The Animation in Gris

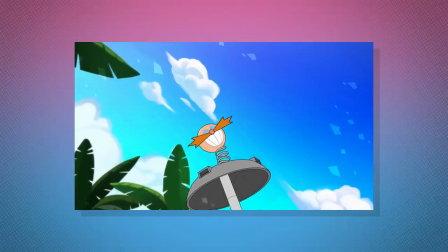anything lower and I feel it begins to lose its grip on handling believable movement and anything more
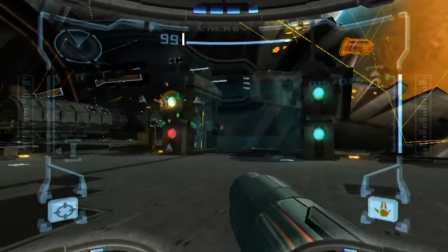and it begins to feel more like emulating real-world motion 12
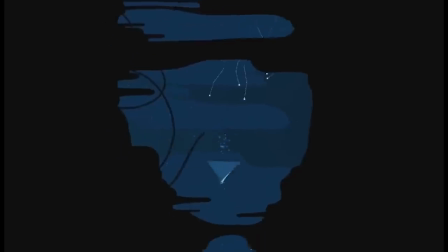to 24 is where grease seems to sell nicely what's important to remember is that while grease creates action in that golden section of frame
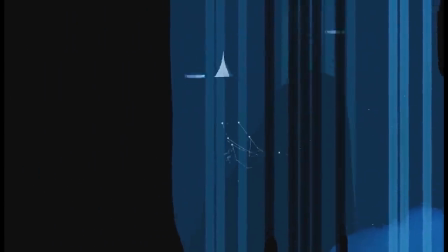rates it creates motion at 60 frames per second so we actually have a mixture of frame rates here 12
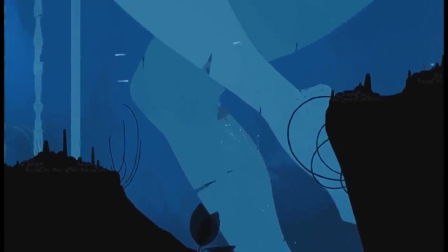to 24 for the actions and animations and 60 for the actual on-screen player and camera movement.
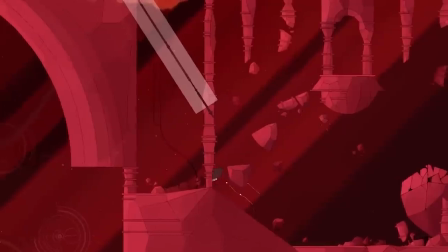You can notice this the most when your digital fairy friends are following you, as they have a fixed,
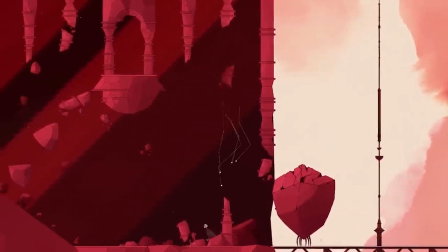almost predetermined movement which is locked at a much lower frame rate than the on-screen movement of your player character.
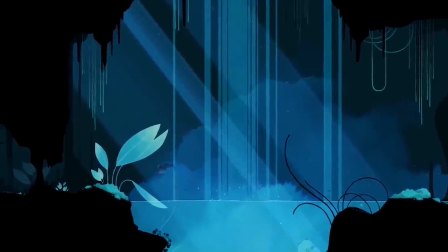12 to 24 frames per second is where Grease has an extra advantage in drawing you into its world.
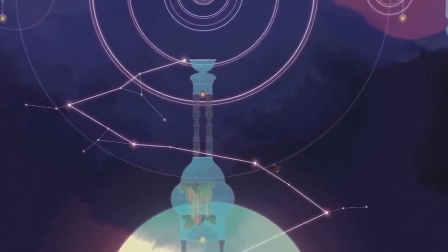So, with its art style and frame rate established, let's have a look at some of those lovely smooth actions that take place in Greece.
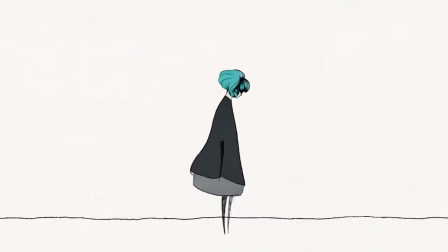The character design, and indeed the theme of this game, is fragile, delicate and gentle. So we have a character that has incredibly thin arms and legs, and a gentle flowing dress, navigating fine-lined crumbling structures,
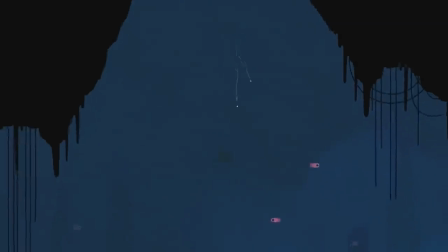rich and beautiful forests, ethereal ice caves, ambient underwater networks, and a sort of technological town of sorts.
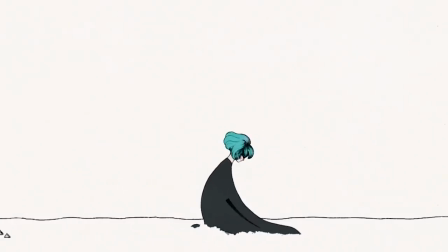Fabric is a notoriously difficult thing to nail in both 2D and 3D animation,
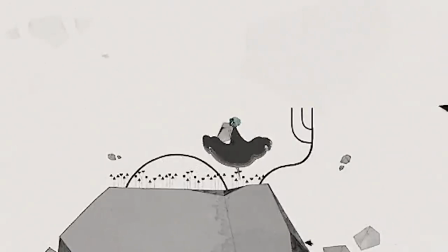but getting it right results in this almost hypnotic motion, and it works particularly well here in Greece, further reinforcing that delicate and fragile theme.
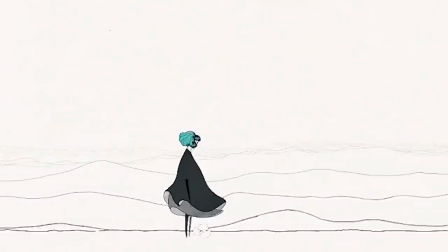It works nicely in the actions you perform, allowing good use of overlapping, secondary action, and follow-through,
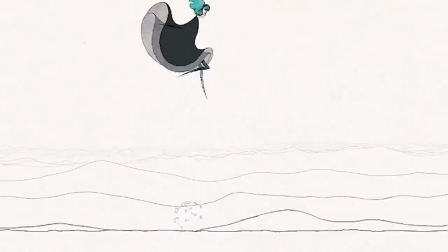all techniques to keep your animation flowing smoothly, and helping with any sorts of transitioning movements and such.
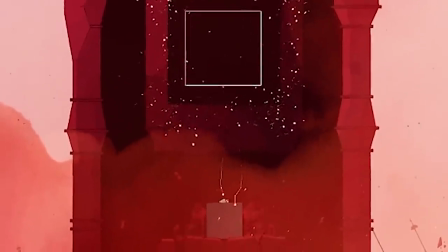The dress is the source of your powers, so while it isn't particularly detailed,
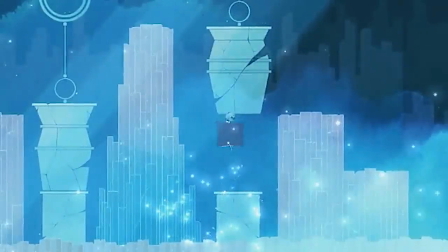its identity as a silhouette makes it easy, and more importantly believable, for it to shift shapes.
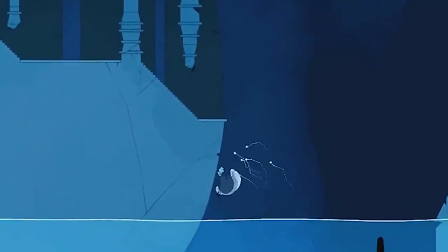It's just a black piece of fabric, so when it acts as wings, a weighted block, or an underwater jellyfish,
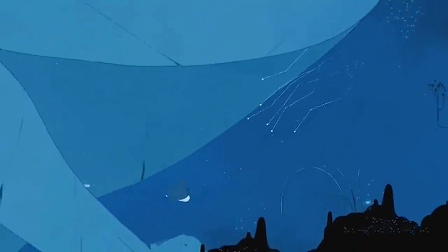it's merely changing shape from one silhouette to another, and this makes it fun to look at when animated.
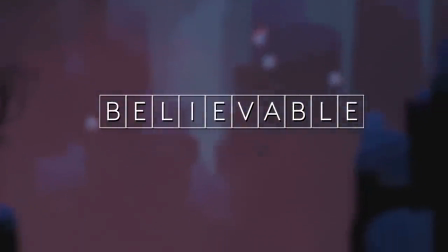This is what I mean by making the unbelievable believable. What I like in particular about the run cycle, and many of the looping animations,
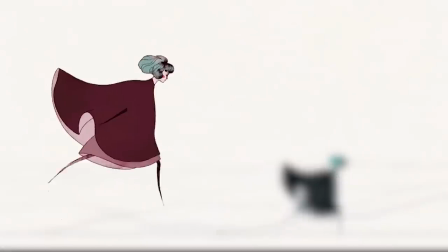is that even though it looks like a small loop of two steps, it actually has a few phases of looping,
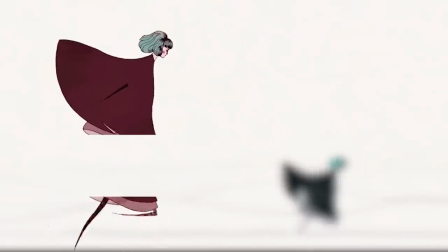allowing her dress to do this much slower loop of flowing up as she runs. Careful study will reveal this little detail in a few other animations as well.
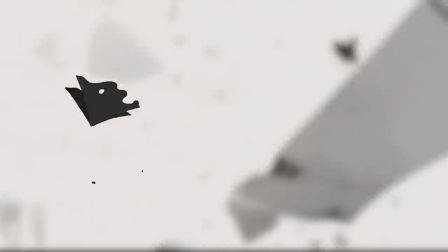This flapping butterfly for example may look like one loop, but there is in fact three loops going on, each differing slightly with the amount of inky splashes that fling off.
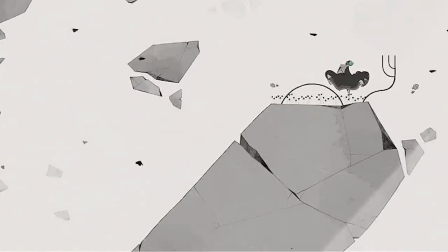Things like this, where a simple loop could have sufficed, show the amount of hidden detail which is right there in front of you.
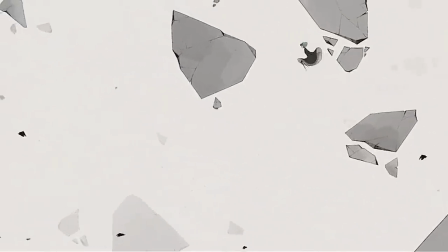Perhaps it's a notion that the longer you're around something, or the more time you spend with someone, the more you notice and appreciate.
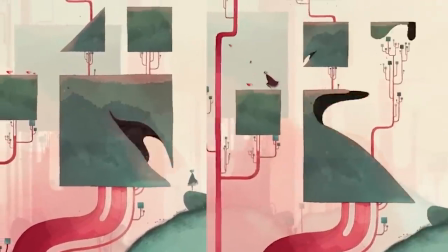For instance, these trees have a different animation for appearing to disappearing.
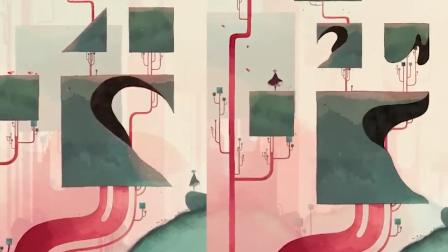They could have very easily just reused that one animation in reverse, but instead decided to do two separate ones, only subtly different to one another.
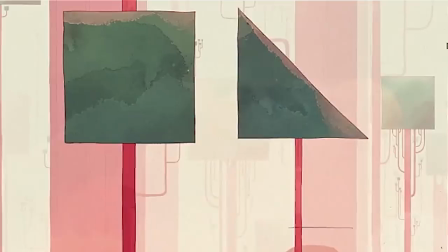I do enjoy this line boil when animating too, gives it a real human touch.
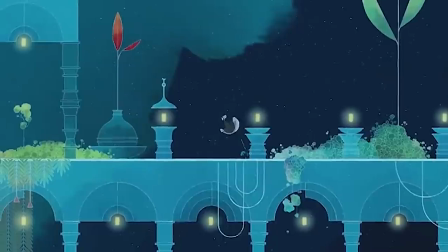It wouldn't feel right if I didn't mention the lovely dust clouds when you run, jump and land.
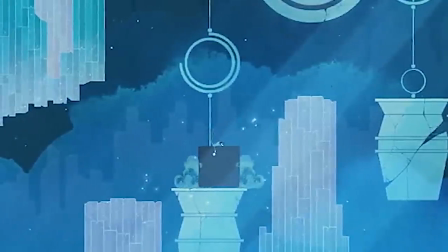I honestly don't know why I love them so much, it just gives the stage platform a bit of life, like it has a history and is a bit warm.
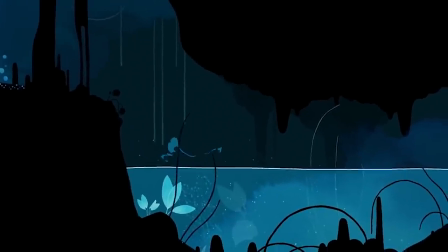And the water splashes look brilliant, they've got a really nice shapes them and they linger on for just the right amount of time.
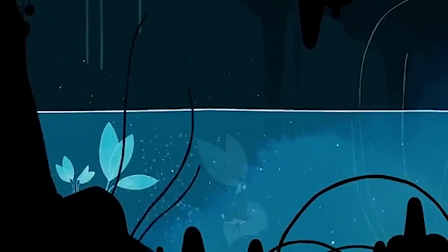Again kind of reinforcing this sort of unbelievable but believable world. Another thing I like about the character is how there are turning animations.
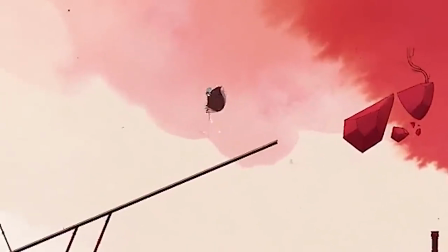It's really not often characters are given a noticeable turning animation, particularly in side-scrolling games.
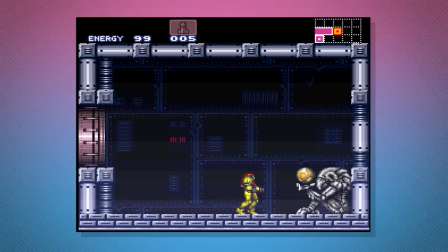Sometimes they're there like in Super Metroid, but they're pretty quick because the nature of the game design dictates how quickly it needs to be,
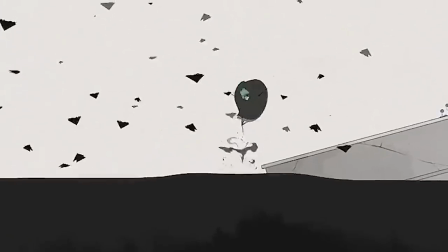whereas a much slower paced and threat-free game like Grease can get away with more elaborate animations.
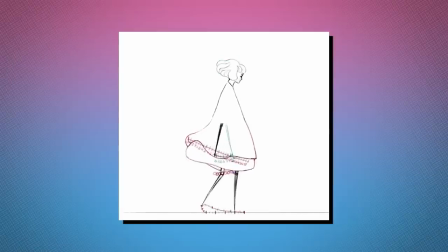For instance, I feel this animation is one that not many people will see because it's not really clear that you can walk if you want to, so the change from walking to running is really nice.
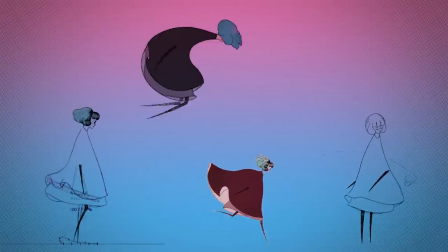When all these elements play together, it results in this incredibly smooth, dynamic and believable flow.
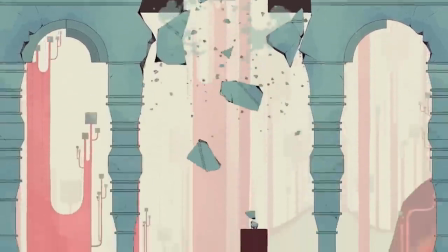Important things when you're trying to tell a story.
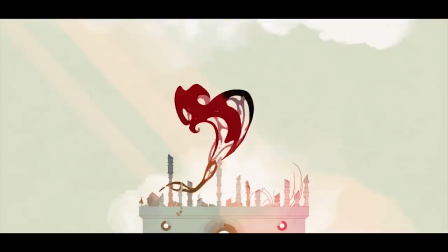In contrast to the light and delicate movements of your gentle character and her surroundings is the big menacing inky beast with a heavy oppressing appearance.
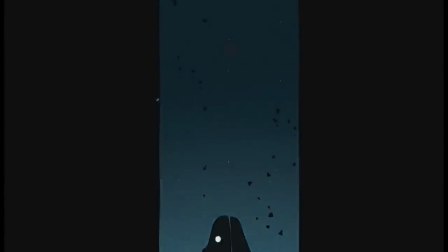Without revealing too much about the intended message and story of Greece, it's safe to say that each form this black menace takes is representative of an emotional state.
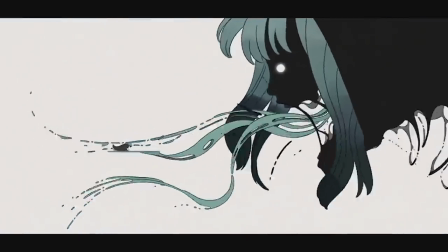Its heavy and menacing appearance is designed to evoke a feeling of brooding turmoil.
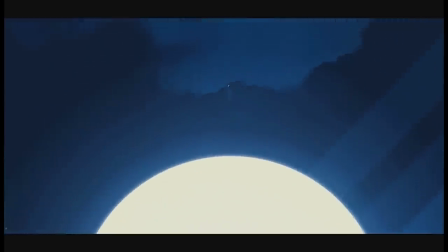Despite its negative connotations, it doesn't mean that this beast can't look beautifully animated.
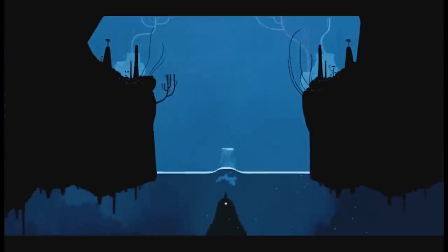Much like Greece's dress which can shapeshift, so too can this ominous mass.
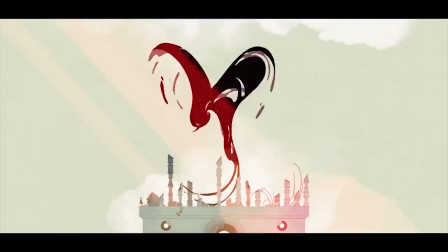Its first appearance as a bird is formed through this ink-in-water effect, tapering off like smoke.
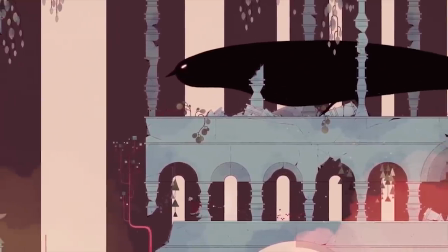Then we have more traditional bird-like movements, like snappy head twitches,
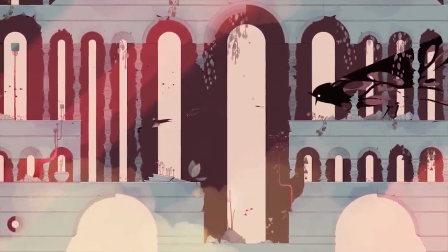followed by this brilliantly exaggerated and distorted anticipation into a surreal scream.
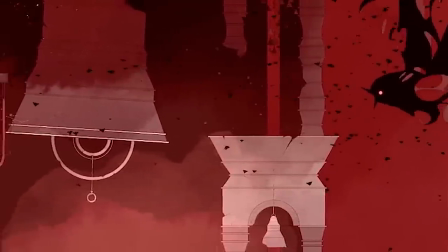It seems whenever this beast moves it creates these gaping distortions, allowing for some more beautiful lingering animation with this inky smoky effect.
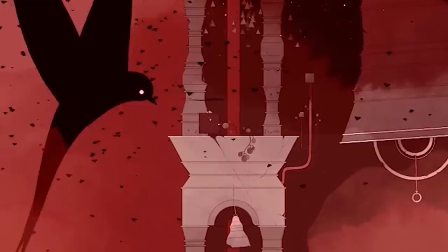When the bird gets desperate a little bit later on it pushes this exaggeration to the extreme and it goes really bendy and kind of tapery, it's brilliant.
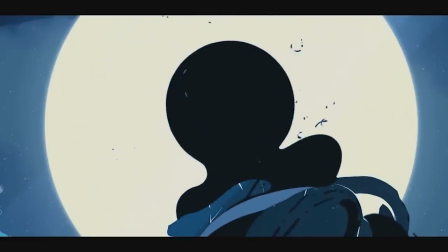And this design continues throughout its forms from bird to barrier to eel to human.
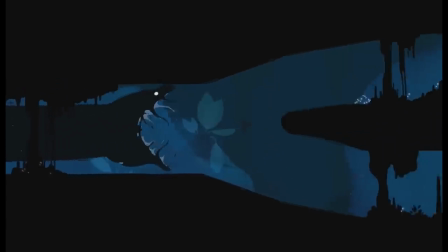The eel is a lot of fun to watch,
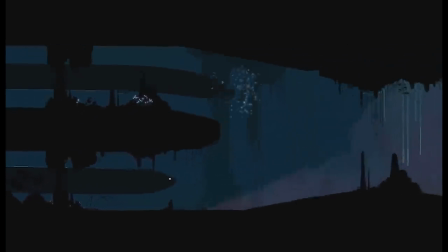it's got a lot of the same inky kind of look as the bird and when it sort of splits off into two and then into sort of these infinite little eels,
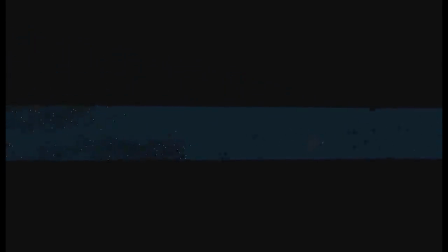it's great, it's kind of, it's menacing and sinister, but just so nice to look at.
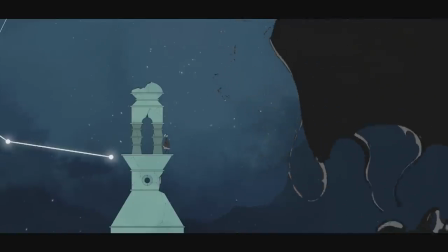The human face in particular is quite unsettling, representing this almost zombie-like appearance, complete with drooping oily flesh.
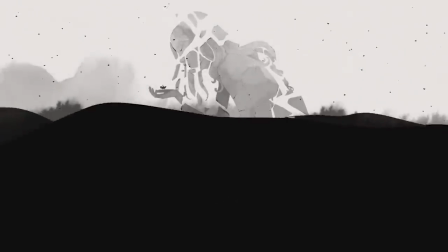In the end, this ocean-sized gloop begins to envelop the statue that you've been encountering throughout the game,
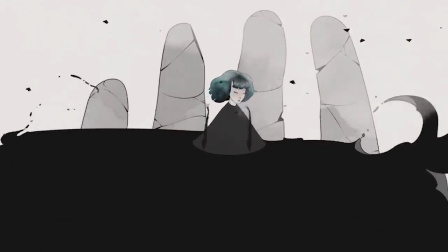and it ends up taking you over in a positive way of acceptance, and we get this lovely little scene of Grease doing a gentle side-to-side sway.
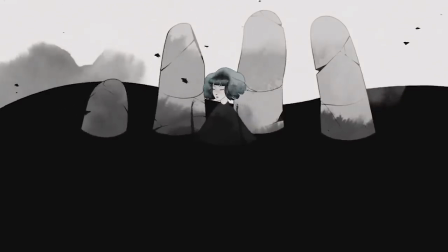Gah, man, just go play this game, I'll well up if I have to study this section anymore.
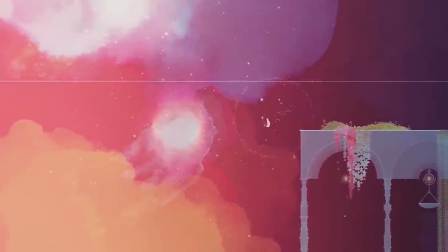Ultimately, Grease looks and feels like a cartoon, but one of those more grown-up cartoons you watched as a kid,
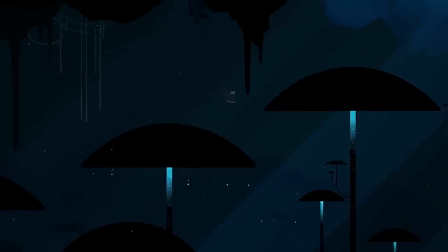with heavier subject matter, is still given this magical, fairy-tale-like glaze that kept you engaged.
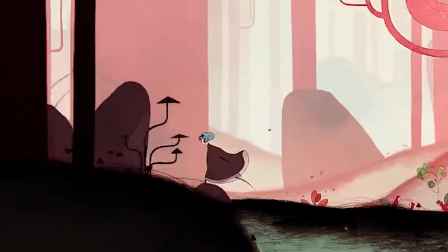It's incredibly important that Grease works in all these levels, because the message it delivers is done tastefully and carefully.
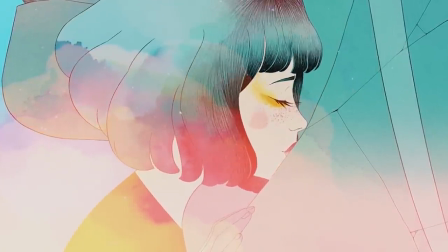Some of the best messages can be delivered subtly, especially through the guise of animation, and especially topics which can be difficult to bring up.
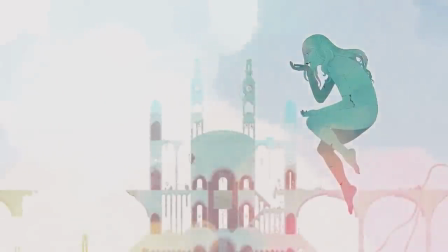There's plenty of other tiny little lovely bits of animation in this game as well, I mean just take a look at these lovely little bits here.
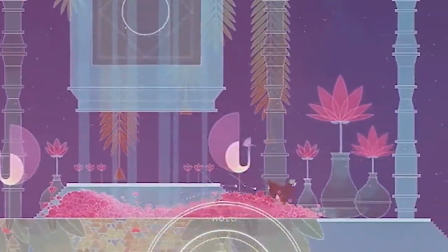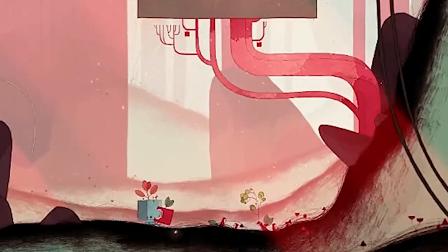Making the unbelievable believable through magical visual storytelling.
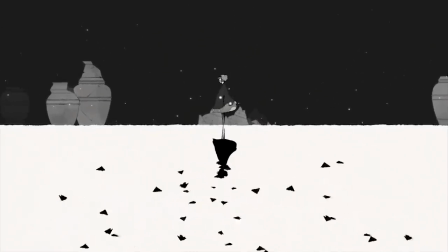Well done Grease.
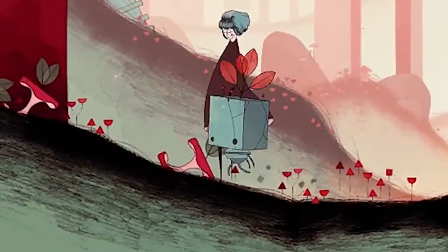Aww, and check out this little dude I forgot to mention, if there's not some sort of plushie or figurine of this dude in the next year, I'll be mad, he's cute as hell.
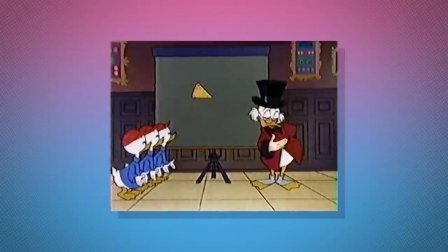Before I log off for Grissmas, get it? Oh Grissmas.
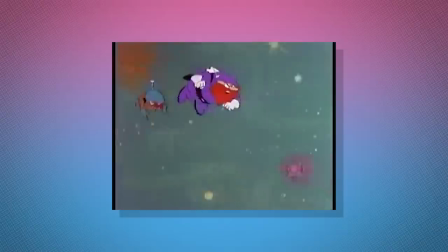I just want to say a huge thank you to all my subscribers, all my regular commenters and fans, and to my financiers, my patrons.
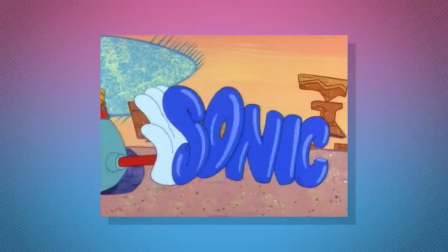You're the ones that are making this possible. You're the ones that keep the dream alive, from the morning, past the evening, to the end of the light.